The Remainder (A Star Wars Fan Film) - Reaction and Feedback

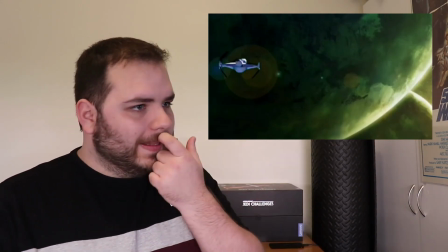[4:12]
But the TIE fighter, this one really throws me a little.
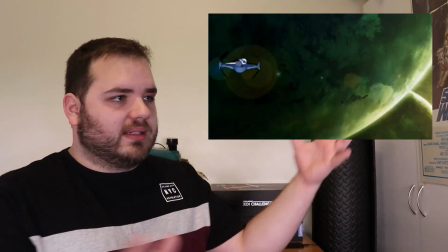[4:16]
So the framing, that is to say its position and size and whatnot in the shot,
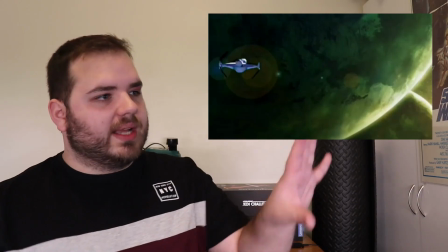[4:24]
it's a bit off. Like, it's quite small and it's quite far off to the left.
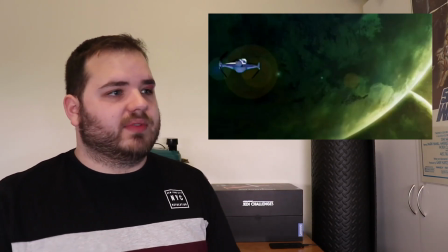[4:31]
If I were directing this, and I'm not saying that you've done a bad job, this is definitely something that comes with experience.
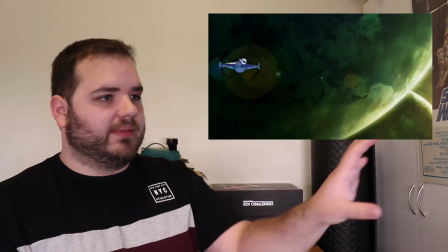[4:40]
But I would probably be putting that TIE fighter a little bit further to the right, so it's about a third of the way into the shot.
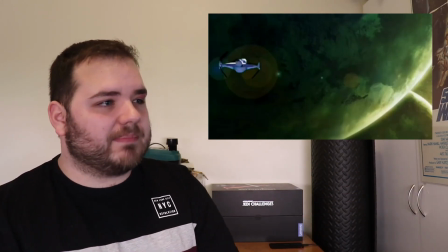[4:47]
Making it a little bit bigger, perhaps. Maybe not.
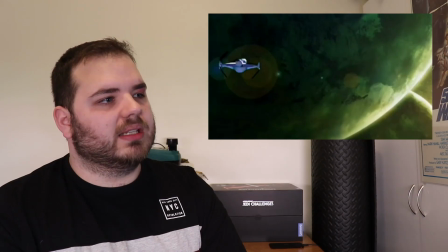[4:52]
But maybe making it move a bit faster as well, because at the moment, it just looks like it looks a bit stationary, but that might just be on purpose.
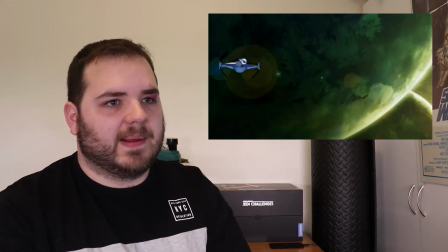[5:01]
You know, I had the same problem in the Bane film that we made.
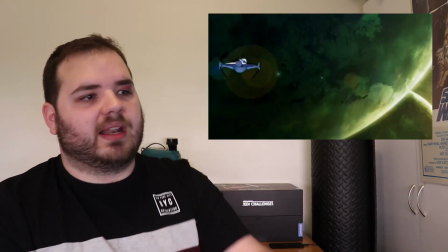[5:06]
The first ever shot in the film is a ship dropping out of hyperspace, and a lot of people thought the movement of that was really weird.
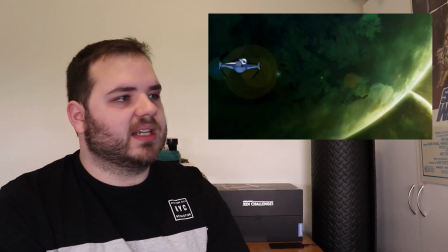[5:13]
It's just, you know, it's a subjective thing. So maybe you like it like that, and that's good.
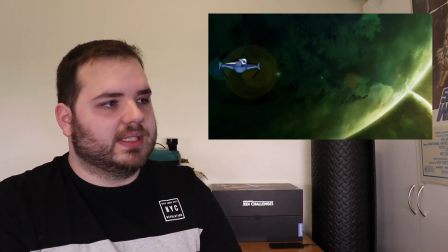[5:18]
But the lens flare should definitely be on top of the ship. So it looks to me like the lens flare is underneath. So you've done the planets, then the lens flare, then the ship last.
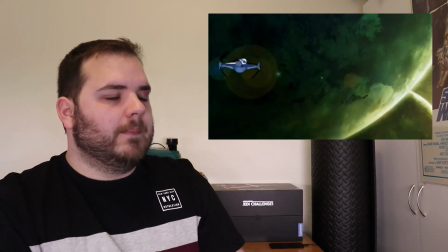[5:31]
That's how it looks to me. I might be wrong, but that's how it looks. And the lens flare should definitely be the last thing that goes on top.
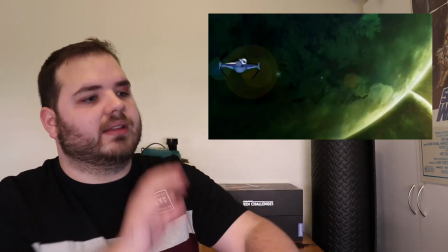[5:39]
So it should be more like the planets, then the ship, then the lens flare.
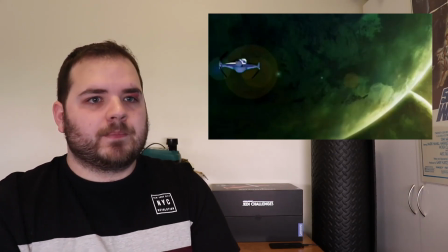[5:42]
Because lens flares are a thing that happen inside the lens of the camera itself.
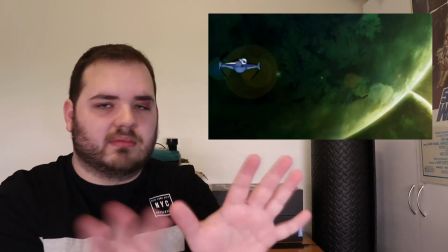[5:49]
It's not something that happens in the physical world.
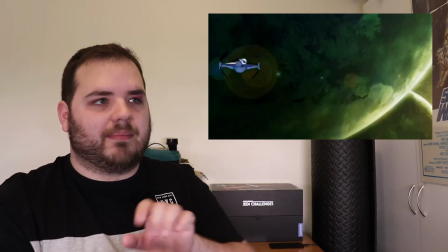[5:53]
It's something that happens, well, it is, but it's not something that happens in the environment, in what you're filming.
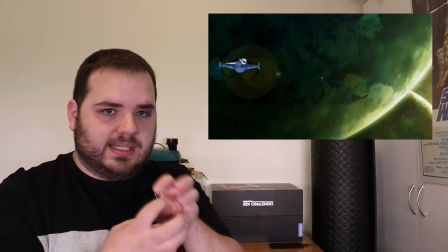[6:00]
It's something that happens inside the lens of the actual camera.
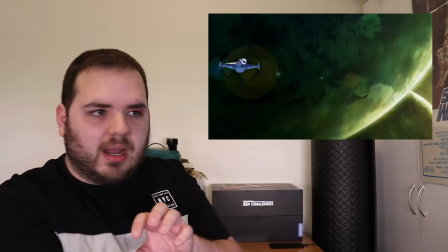[6:03]
So all the stuff that's happening in the shot, the ship, the planets, the space behind it, all that stuff should be behind the lens flare,
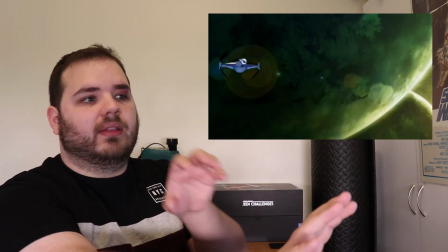[6:12]
because all that stuff's out here and the lens flare is all the way up in here in the camera.
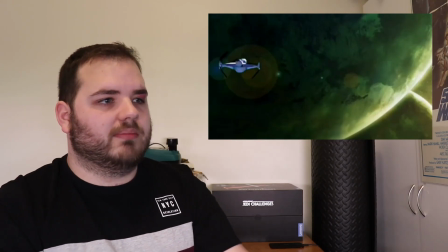[6:19]
So that should be coming absolutely last.
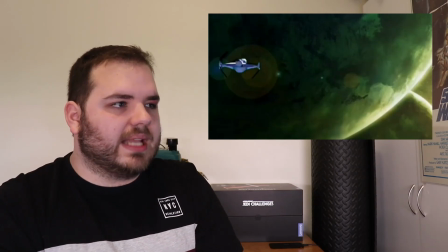[6:22]
But yeah, with that TIE fighter, the other two things I'm noticing is that the coloring is quite,
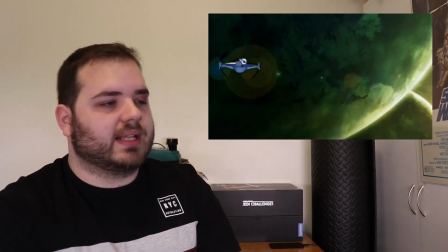[6:30]
it's very, very blue next to everything else in the shot that's very, very green.
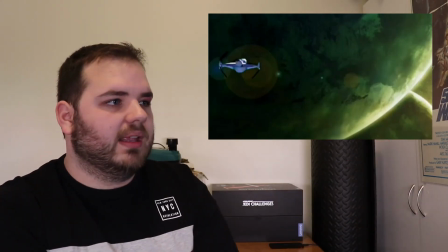[6:35]
And I get it, it's not going to be the exact same color as the planet, but then I would expect with that much light,
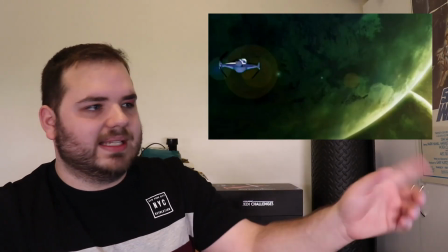[6:42]
that much green light being shone on the ship, there would be at least some reflections or something of that green light on the ship,
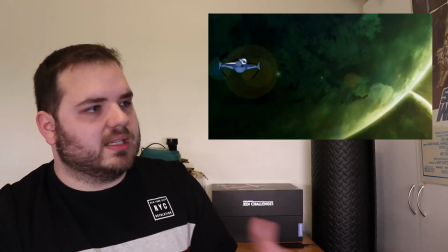[6:51]
like a little bit of ambient greenness coming from the planets, and there's just nothing.
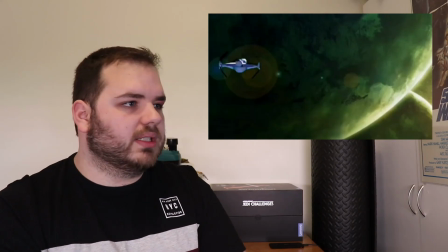[6:56]
It's just blue ship. And like, you know, that's again something that comes with experience,
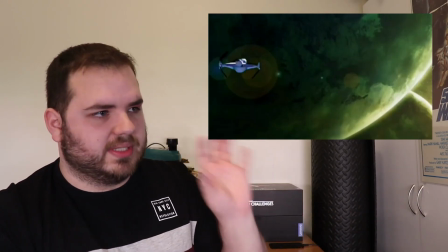[7:03]
but it just makes it so that it looks like a thing that was just sort of slapped on top, as opposed to something that's integrated in the shot.
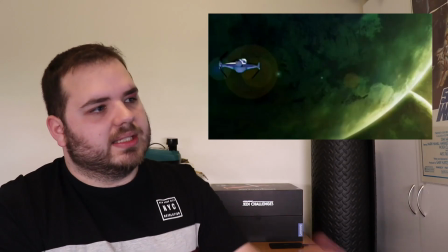[7:12]
And the only other thing I'm really noticing is that the edges of that TIE fighter are quite jagged and pixely.
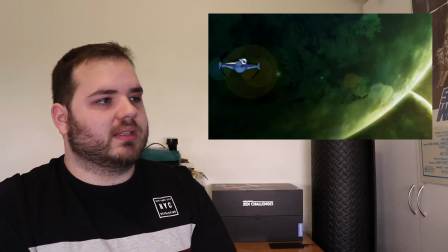[7:20]
My guess as to why that would be is because the ship was probably made in 3D and rendered in 3D,
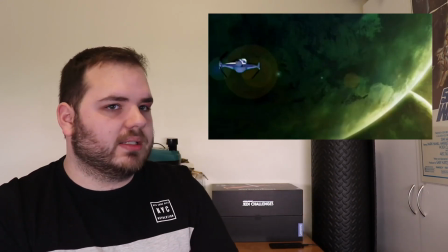[7:27]
but you used a green background as like a green screen for it or something.
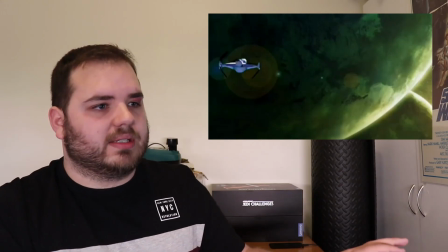[7:33]
And then you keyed it out, so removed the green areas, made them transparent,
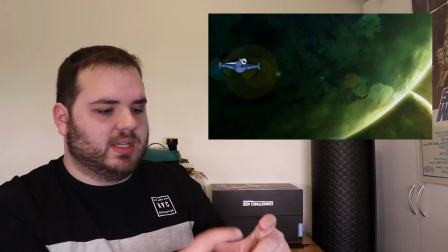[7:39]
and then had that ship as an object slapped on top of this shot.
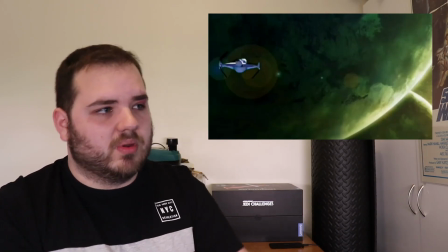[7:46]
And the key wasn't particularly smooth, so it wasn't particularly sharp, so you get these quite jaggedy, harsh edges on it as it's moving along.
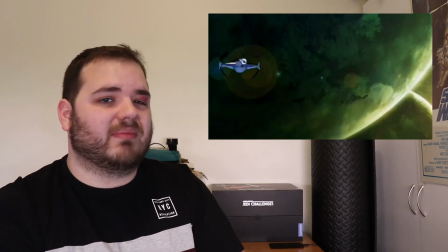[7:57]
That is just my guess.
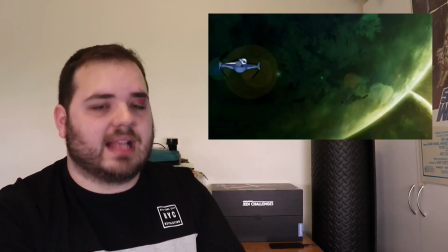[7:59]
Definitely, if you can, like Blender is a fantastic 3D program, and you can render
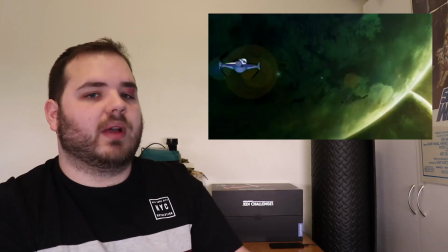[8:10]
things so that it just has a transparent background, and then that way you can use it to just slap it on top and it's perfect.
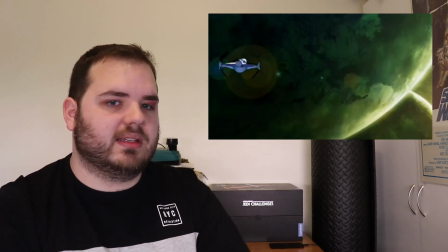[8:17]
You don't need any keys, you don't need anything like that.
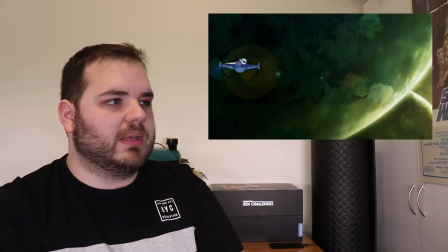[8:19]
But then again, I don't know how you did this, and there might be very real reasons why it's like that. But yeah, that's just something that's catching my attention. Otherwise, shot's actually really quite nice. I quite like that a lot. Yeah, good job. Yes.
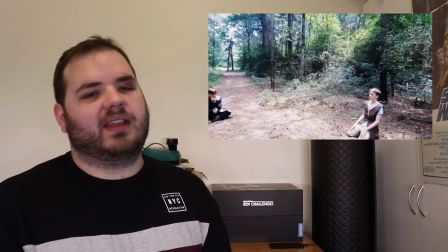[8:37]
Huge wave of nostalgia. I made so many films like this when I was about this age,
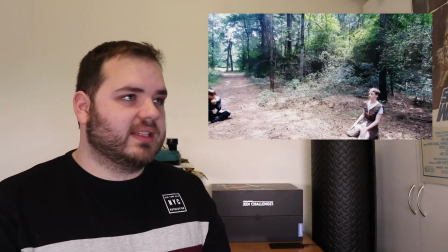[8:44]
and I dragged family and friends into trying to help me make these things,
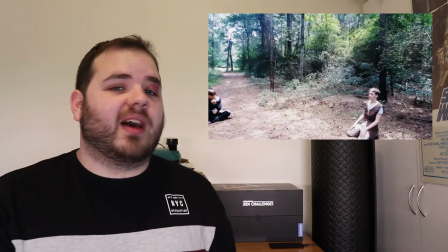[8:50]
and yeah, most of mine were not good, let me tell you.
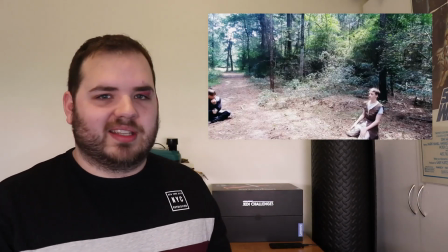[8:56]
And already just from those first few shots and the intro videos and things, the CG in this is much better than what I had back then.
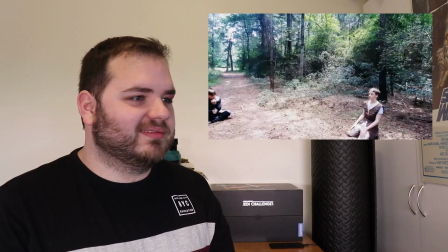[9:04]
So yeah, this is cool fun. Oh, I like those little camera wobbles.
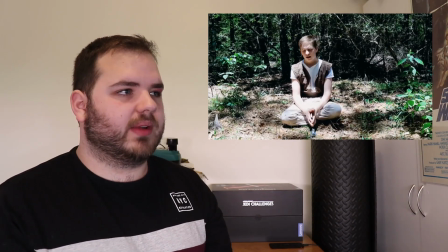[9:11]
That's quite cool.
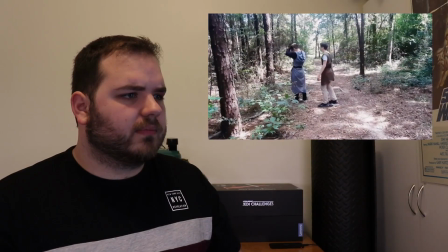[9:14] We've got to fight this battle. We have to.
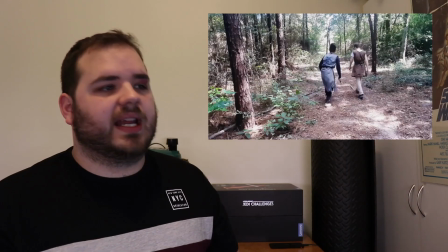[9:19]
Yeah, sound is definitely, probably for me, the most irritating thing about filmmaking, particularly working outside,
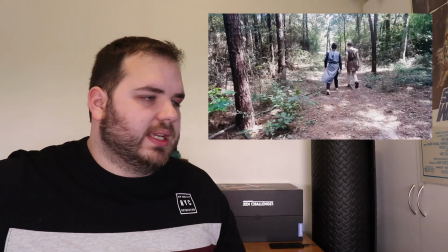[9:29]
because you've got all those ambient sounds and like breeze blowing in the trees and the occasional animal or a chainsaw way off in the distance or something.
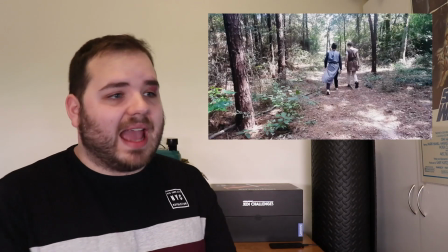[9:40]
You may have noticed that in the Bane film that we made, there is absolutely no sound from any of the footage. It's all just sounds that we've made in post-production and music and things like that, and voiceover.
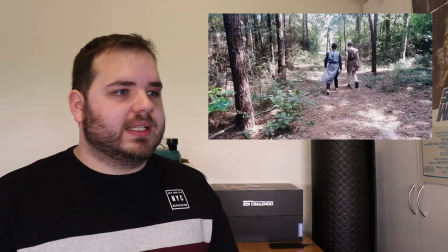[9:56]
that is mainly because we didn't have the money for a decent microphone when we were making that, and I'd hazard to guess that you got a similar situation here.
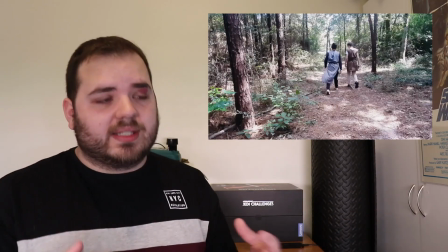[10:07]
Definitely try to have your actors facing towards the camera, because sound is a very directional thing,
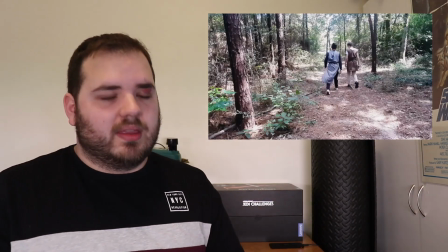[10:13]
and if you're looking sort of towards the camera, the sound's going to be picked up by the microphone in your camera a lot better.
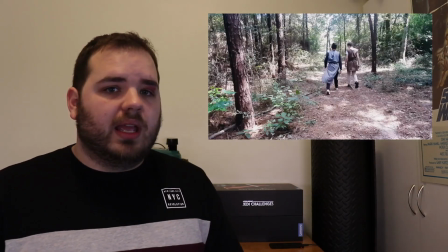[10:21]
Another thing you can potentially do is do dubbing.
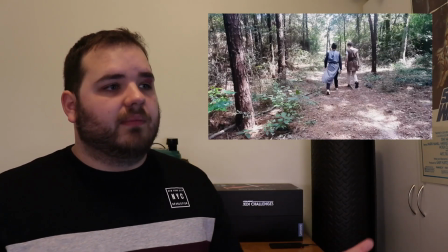[10:26]
That is to say, have people in the post-production side of things, like after you've filmed it,
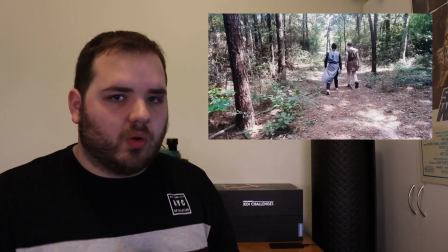[10:32]
in a room in your house or something, recording the lines again, and then you put them over the top of the footage.
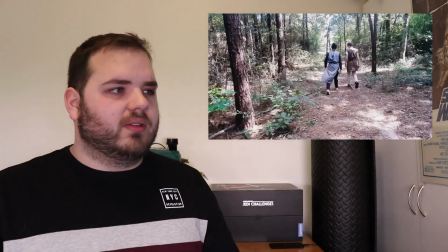[10:38]
But if you don't get that timing exactly right, it can look quite goofy. So, you know, it's a tricky thing.
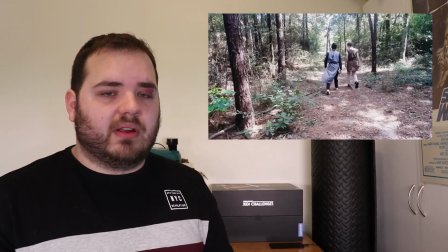[10:47]
Definitely invest in a good microphone at your first opportunity.
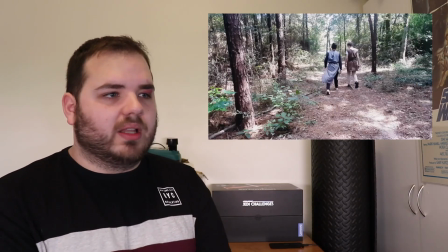[10:51]
Like, more than high resolution, more than high quality CG, good quality sound can make or break a film.
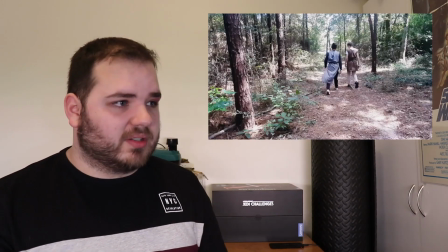[10:59]
And yeah, I'm actually having a lot of trouble hearing what these guys are saying.
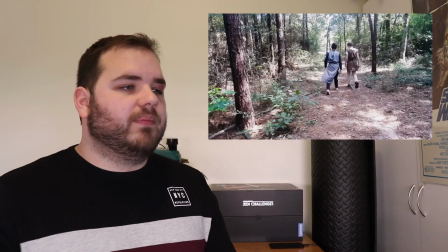[11:06]
I have to like really turn it up quite loud to understand what they're saying.
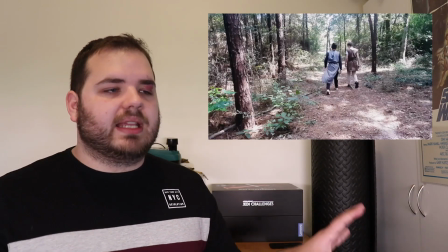[11:11]
But yeah, I mean, even just taking the measure of turning towards the camera would make a big difference.
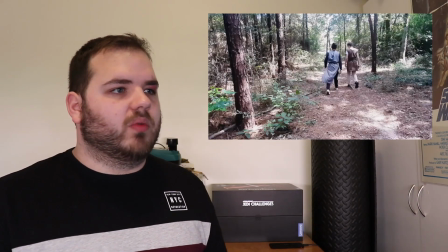[11:17]
Framing is also something I'd want to work on in this particular shot.
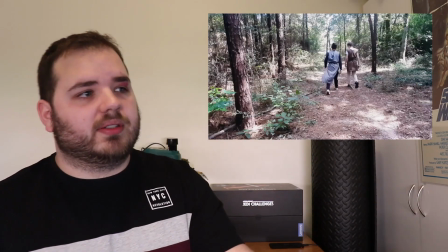[11:20]
So I would probably advise moving the camera a lot closer to the two characters in this situation, because they're having a conversation.
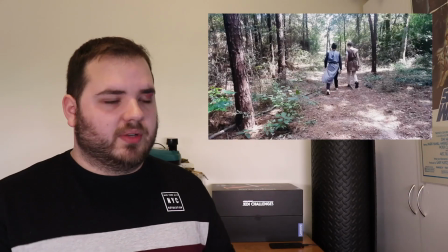[11:28]
You can focus your audience entirely on what the two are saying rather than the environment all around them. It would also help a lot with the sound difficulties, because your camera's a lot closer to the subjects.
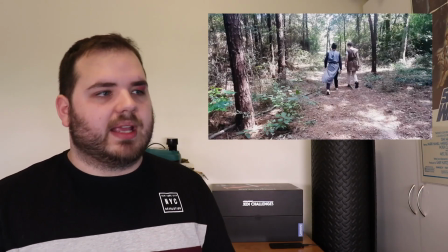[11:39]
It's able to pick up what they're saying a lot easier.
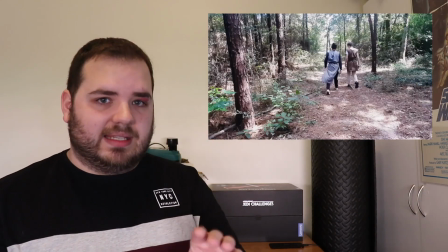[11:43]
And also, because you're right up close, you can actually see their mouths moving and be able to read what they're saying on their faces,
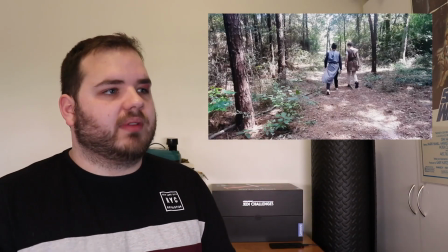[11:51]
not just by hearing it, which helps a lot with readability.
Let's go.
Whoop, here we go.
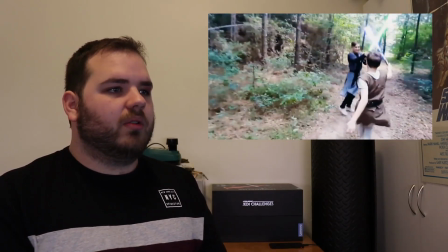[11:57]
Action time. Well, those lightsaber effects look really good.
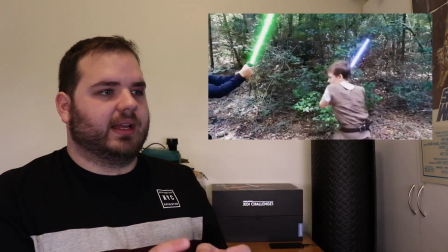[12:01]
It could probably benefit from a bit of a flash, like a flash of light whenever they make contact,
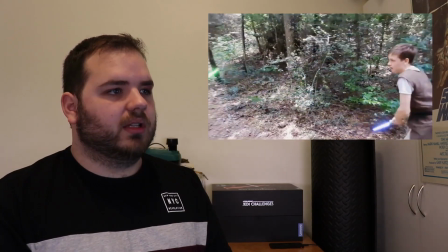[12:11]
to add a little bit of impact. But they're quite good. I like that a lot. The glow looks nice. The color's good.
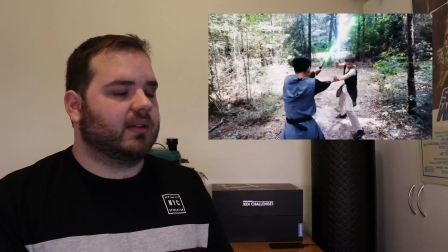[12:16]
The camera movement's really nice too. Actually, I'm quite happy with that.
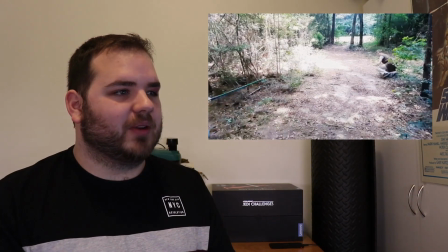[12:23]
I spy a sneaky little prop lightsaber in the corner. Haha!